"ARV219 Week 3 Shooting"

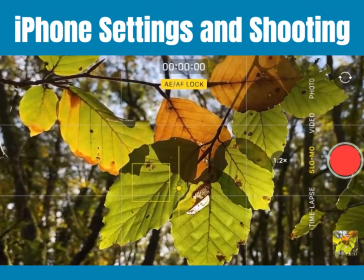(24:45)
The aim here is to reveal the sun and make it flicker. Now there are two ways of doing this.
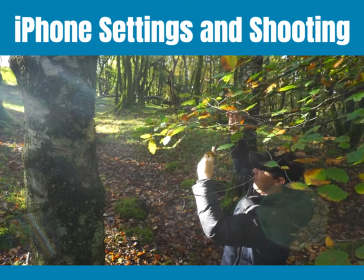(24:50)
You could move your focal point, like I'm doing here, by gently moving the branch.
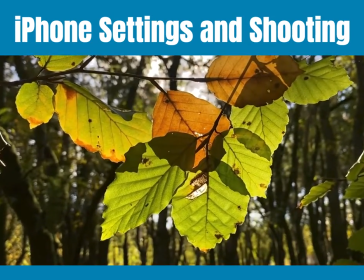(24:55)
See how the light subtly flickers through the leaves, creating these beautiful lens flares and light leaks?
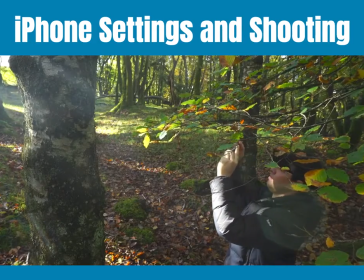(25:01)
Or you could, of course, move your camera like I am here.
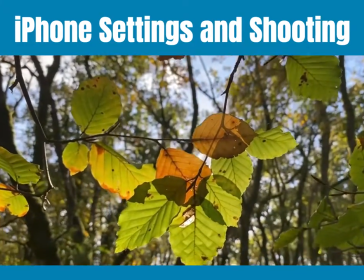(25:04)
Just look at that flickering light, the soft focus background, much more dramatic, but equally beautiful.
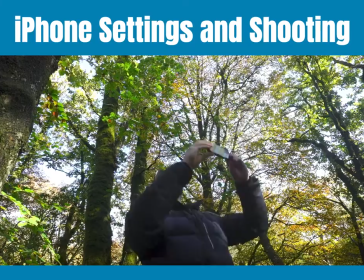(25:11)
The look up, rotate. A nice simple one this. Find a tall subject or focal point.
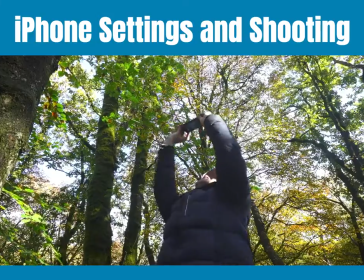(25:17)
Trees and buildings work great for this. Point your camera up, shoot wide, and slowly rotate your camera.
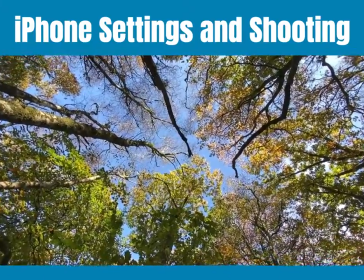(25:24)
This creates a very unusual but cinematic looking shot from a perspective not seen often. Another great way to give your footage a much more interesting look. Okay, so I now have all the footage that I need to create a short cinematic sequence. Now let's put all this footage together using music, sound effects, and color grading.